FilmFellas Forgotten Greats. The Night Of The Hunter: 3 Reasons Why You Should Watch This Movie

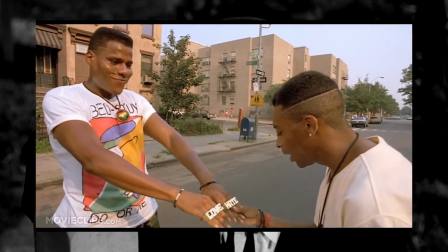252s
This would be something that Spike Lee would take inspiration from for his 1989 film Do the Right Thing,
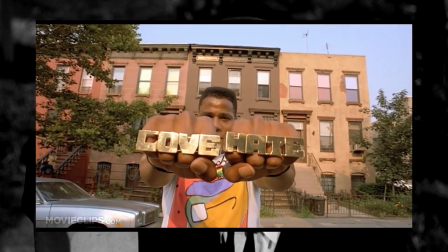258s
where the Radio Raheem character shows off his bling rings and talks about the tale of good and evil,
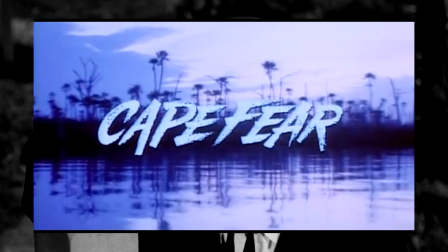263s
and would also be used in the 1991 remake of Cape fear, but more on that later.
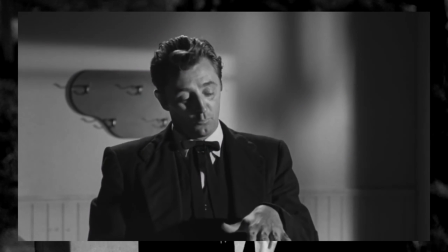269s
The whole story encompasses elements of the Bible,
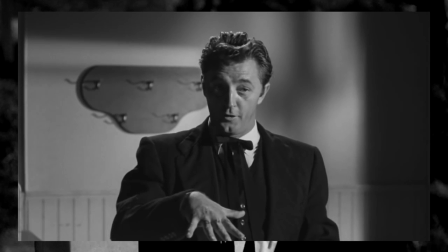273s
with the left hand being the hand that Cain used to strike his brother, and the right hand being the hand that has veins that run right through the soul of man.
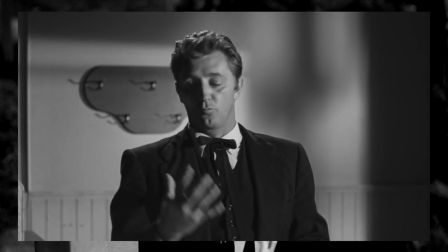280s
Interlocking them, he pulls and pushes to communicate the duality of love versus hate,
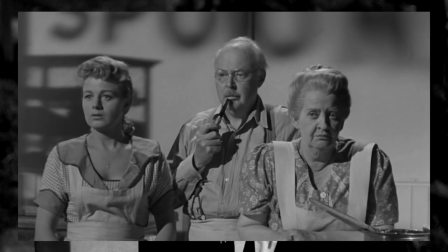285s
and in turn showcasing his own internal struggle, and in fact, the internal struggle that we all face as human beings.
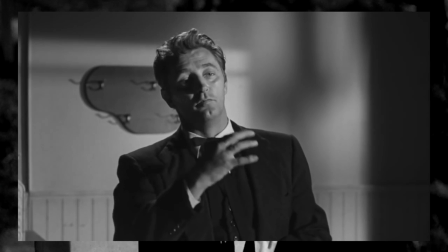292s The right hand, friends, the hand of love. Now watch and I'll show you the story of life.
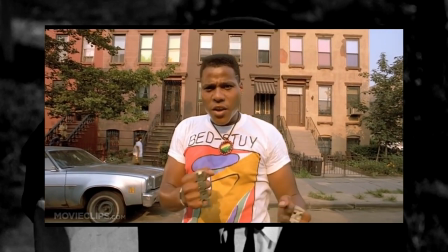299s These fingers, dear hearts, is always a-worn and a-tugging one again to the other. And the left hand is kicking much ass.
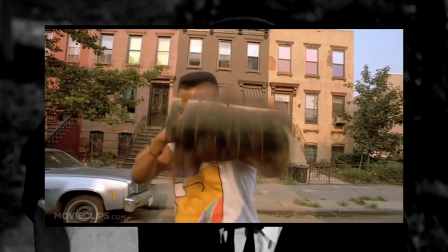306s I mean, it looks like the right hand love is finished. And it looks like love's a goner.
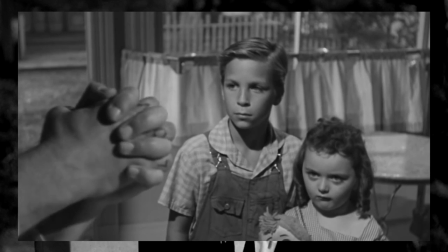311s But wait a minute. Wait a minute. Hot dog loves a-winning.
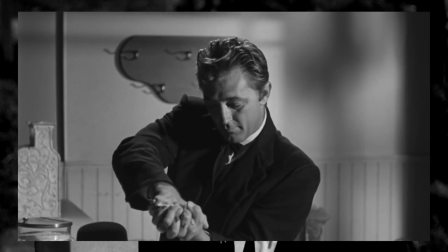317s Yes siree.
It really is powerful and memorable stuff that has influenced filmmakers and storywriters for decades.
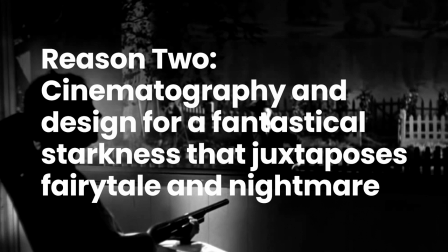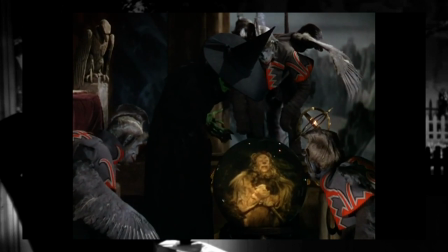331s
Charles Lawton interpreted Grubb's book to be about the defeat of childhood demons,
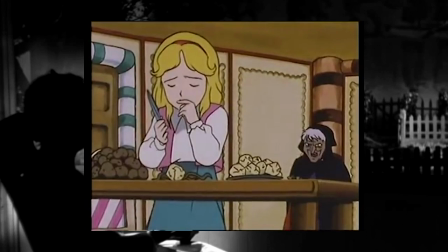336s
analogous to fairy tales where the child hero defeats a wicked witch preying on children.
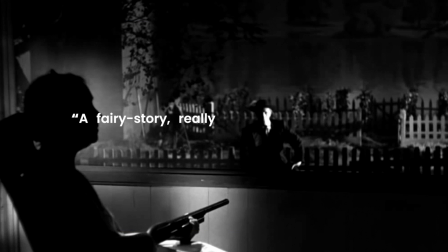342s
He called it a fairy story, really a nightmarish sort of mother goose tale.
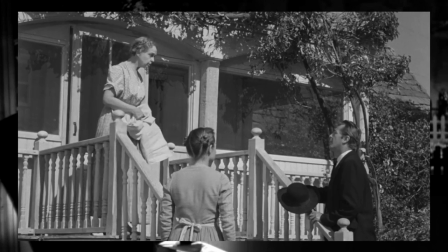347s
On set, Lawton regularly referred to his star Lillian Gish as Mother Goose, to shape the actress's maternal saviour role.
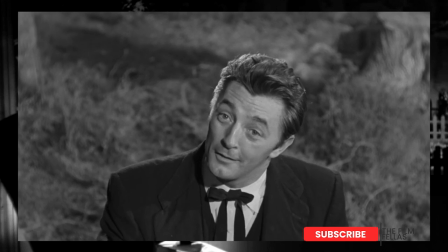355s
Lawton's adaption was atypical in that he wanted his film to serve the novel by maintaining its themes and imagery.
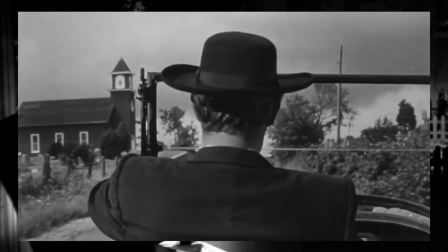361s
The movie at the time didn't have a huge budget. In fact, it would only have the production costs that were more akin to B-movies of the time.
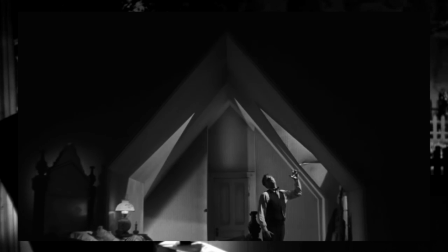369s
But Lawton and his cinematographer turned that beautiful constraint into an explicit advantage.
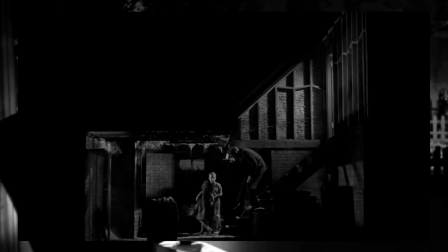375s
With stunning images,
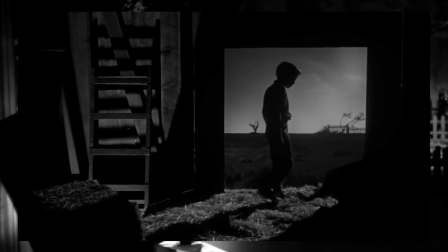377s
monstrous shadows that are larger than life and set construction that harken back to the silent movie days of German Expressionism,
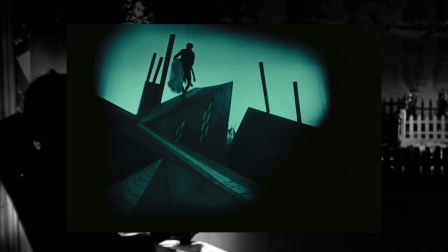385s
seen in such films as the 1920 movie The Cabinet of Dr. Caligari.
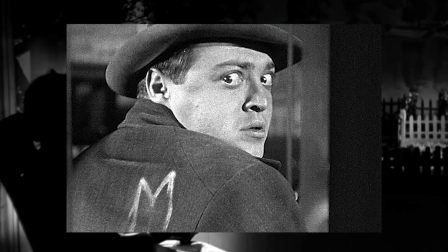390s
The visual aesthetic was picked up in the National Catholic Register's 2022 review of the film. that a classically trained British actor who
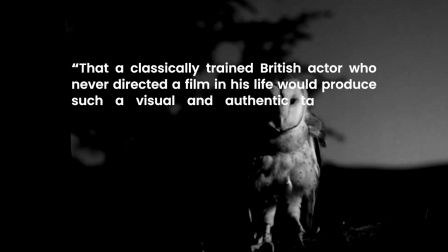398s
never directed a film in his life would produce such a visual and authentic tableau of Americana is that special kind of movie alchemy in action.
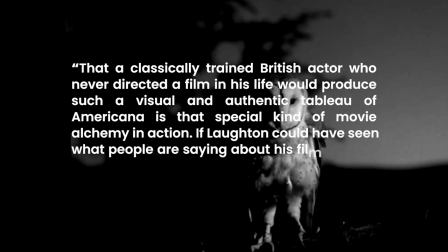407s
If Lawton could have seen what people are saying about his film now, he would never have stepped out of the director's chair.
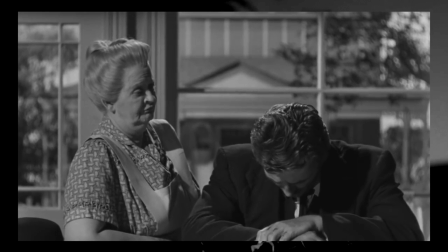416s Oh, she'll come dragging her tail back home. She'll not be back. I reckon I'm safe in promising you that.
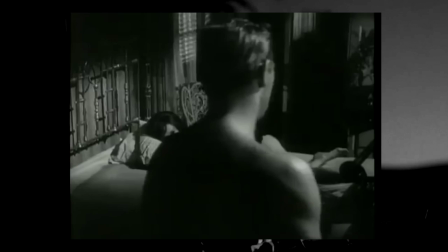423s
Placing Robert Mitchum in the role of the preacher was Lawton's stroke of casting genius.
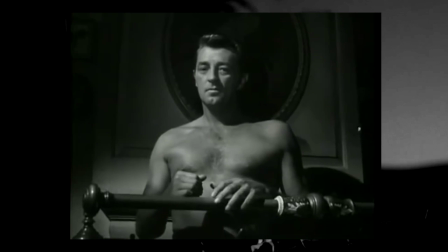429s
and was in fact a role that Mitchum would take into his performance for 1962's Cape Fear.
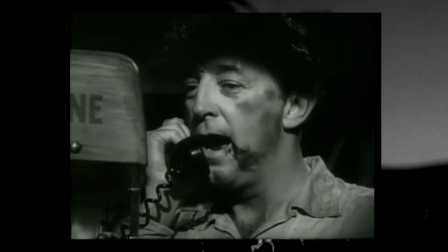434s You just put the law in my hands, and I'm going to break your heart with it.
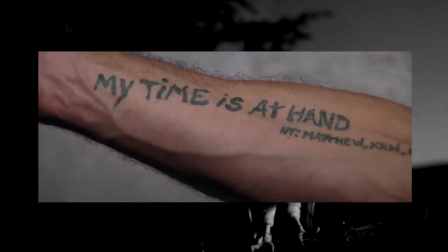440s
In fact, interestingly, the love and hate tattoos on Robert De Niro's hand in Scorsese's remake of Cape Fear are actually a reference to Night of the Hunter,
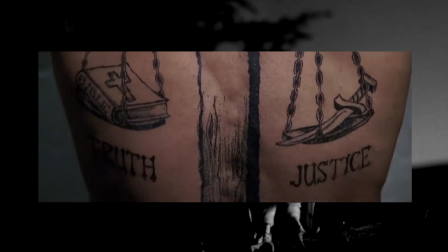448s
which many consider to be Mitchum's finest ever screen performance. And they wouldn't be wrong, as Mitchum absolutely tears up the screen in this movie,
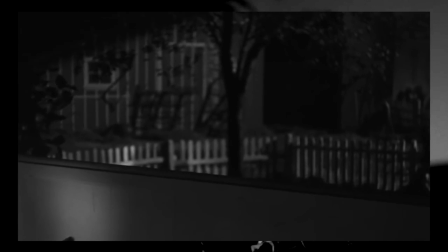456s
showing why he's every inch a formidable screen presence by relishing in his role as the movie's villain.
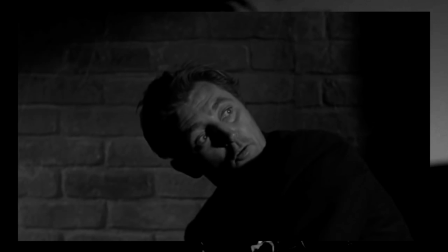463s
Mitchum becomes the embodiment of Jekyll and Hyde, towering, intimidating,
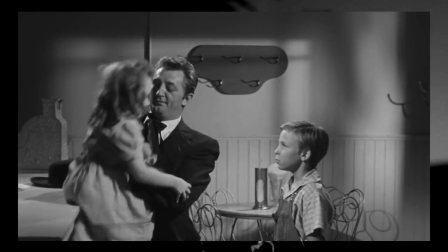468s
psychopathic, but also charismatic and charming, exuding a holier-than-thou facade.
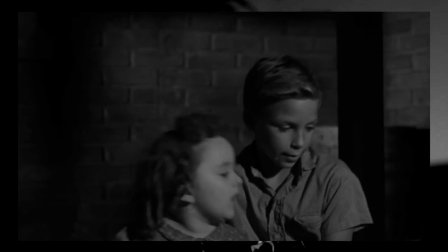474s
However, his facade breaks when he's caught off guard, letting his mask drop in front of the children.
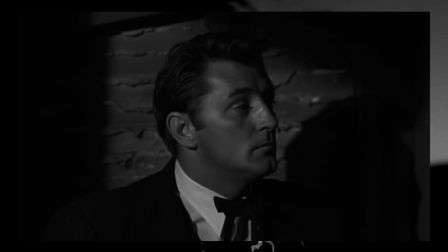480s
And you really get the sense that he will murder them without hesitation if it would result in him getting his hands on the hidden money he's after.
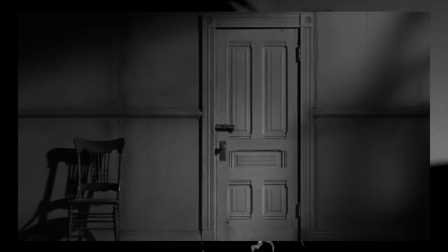488s Open that door, you spawn, and the devil's home's pumping.
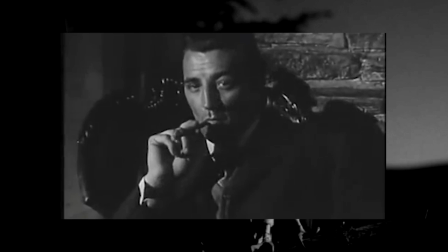494s
In short, it's a truly stellar performance, and one that no doubt contributed to Mitchum's rise in Hollywood.